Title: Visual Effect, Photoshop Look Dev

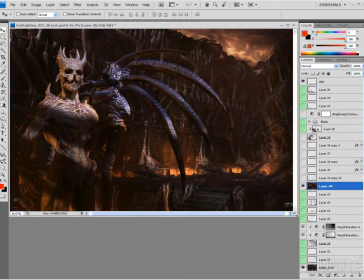[20:35]
But in the end, that was that.
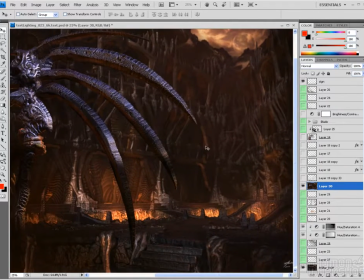[20:42]
So everything else, as far as the lighting and stuff, you know, you can see he did some little paint marks in here, just suggesting there should be more uplighting. That if there is bright glows coming from the pits, obviously they need to affect the lighting on the walls inside here.
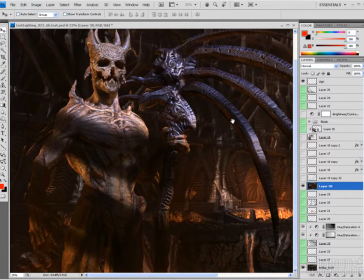[20:57]
He increased the saturation a little bit on the pit fog. But the main thing that I dug really was the idea of cast shadows on the character,
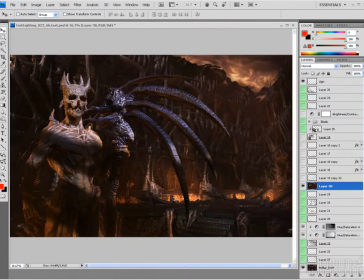[21:05]
because then it implies that there's something behind the camera that's casting a shadow onto the character. It brings us sort of further into the environment.
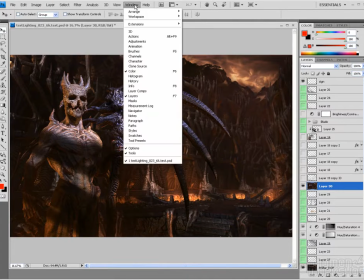[21:13]
And then the flipped background was a big deal because with my original composition, we were flattening things out.
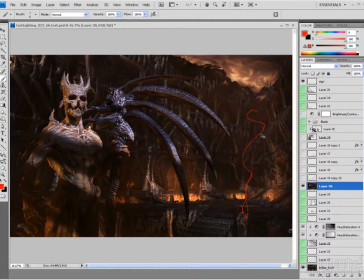[21:22]
You know, once the background got flipped, all of a sudden, all of this stuff here creates a much greater depth of the scene. And things like these stairs and the depth going back there and the sky, all of that was being convoluted by the character. So this, in the end, this side of the image of the environment was more interesting than this side.
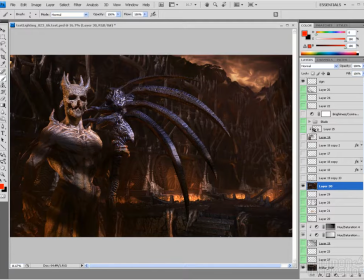[21:42]
But the character was blocking it. So it took me, you know, while I thought they were cool ideas, it obviously I didn't work on the image for a couple of days just to process whether I wanted to deal with, you know, flipping the environment, because I knew I'd have to flip it in 3D, which isn't a big deal, but that was going to take a little bit of time to flip everything and have it still work.
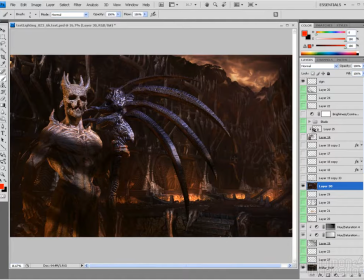[22:01]
But anyway, that gave me sort of a direction as far as changing the lighting on the character. So that was the next step is, okay, I'm going to flip the background in Maya, and I'm going to create some 3D
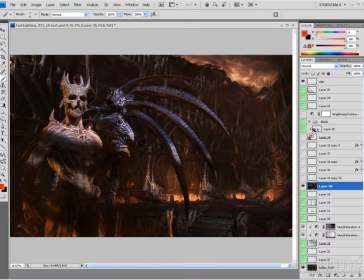[22:16]
lighting on the character with some cast shadows, and then try and finalize the fog effects in the environment so that we have you know, stronger pit glow and some more interesting fog. So that's what happened next. So everything we've been talking about so far in this chapter has just been that
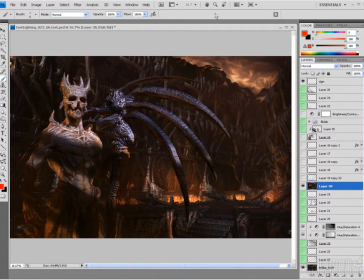[22:36]
Photoshop and doing paint overs is a really useful way to explore directions that you can go in with your image,
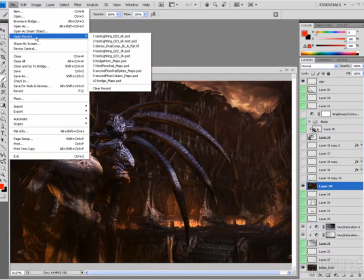[22:42]
just because it goes a lot faster. And so again, the difference between
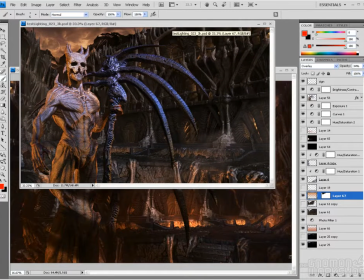[22:50]
here, at this point I was still sort of digging the image, but from here to here it just becomes much more dramatic. And so flipping the background, you can see, just adds more depth to the scene.
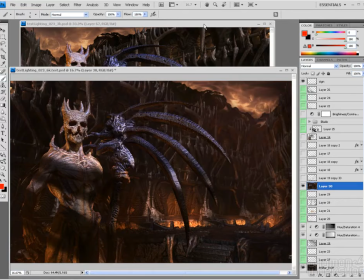[23:04]
The increased use of environment effects, so you can see that I still have black in the background back there. So here fog is reducing contrast as things get further away, so also adding the feeling of depth and scale.
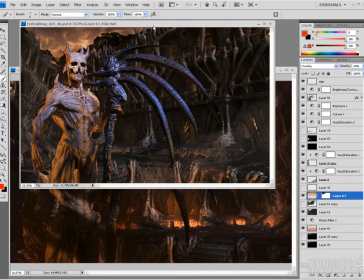[23:17]
And then the cast shadows are just a little bit more dramatic for the character and make him feel integrated as opposed to composited,
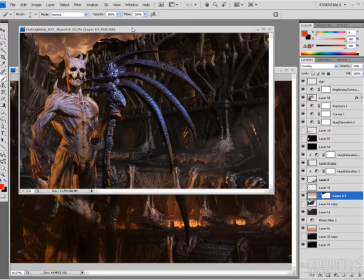[23:24]
because in here in the end he is feeling a little bit composited.
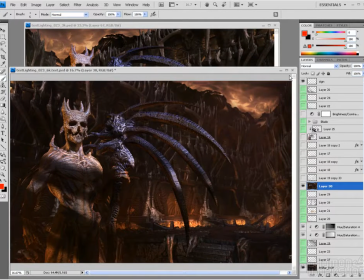[23:29]
So I guess the next thing to move on then is to take a look at you know, the scene files where I start arriving at the final lighting or the final light rig for the environment and the character,
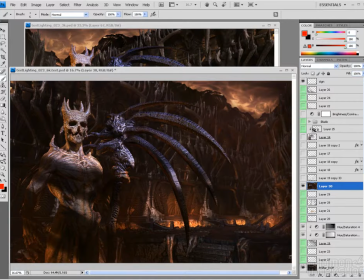[23:42]
and then arriving at the final settings for the environment effects, and how I decided to render out the different passes for that stuff for compositing.
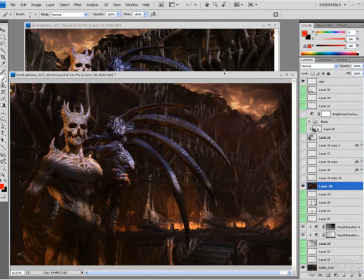[23:50]
And so kind of once we're at a point where we've talked about final lighting, the environment effects, and compositing the final image, we can then get into some of the effects elements like the particles floating around or the locusts or the smoke and the fire and that.
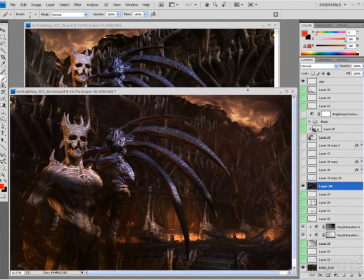[24:06]
So let's move on to final lighting and fog effects and stuff.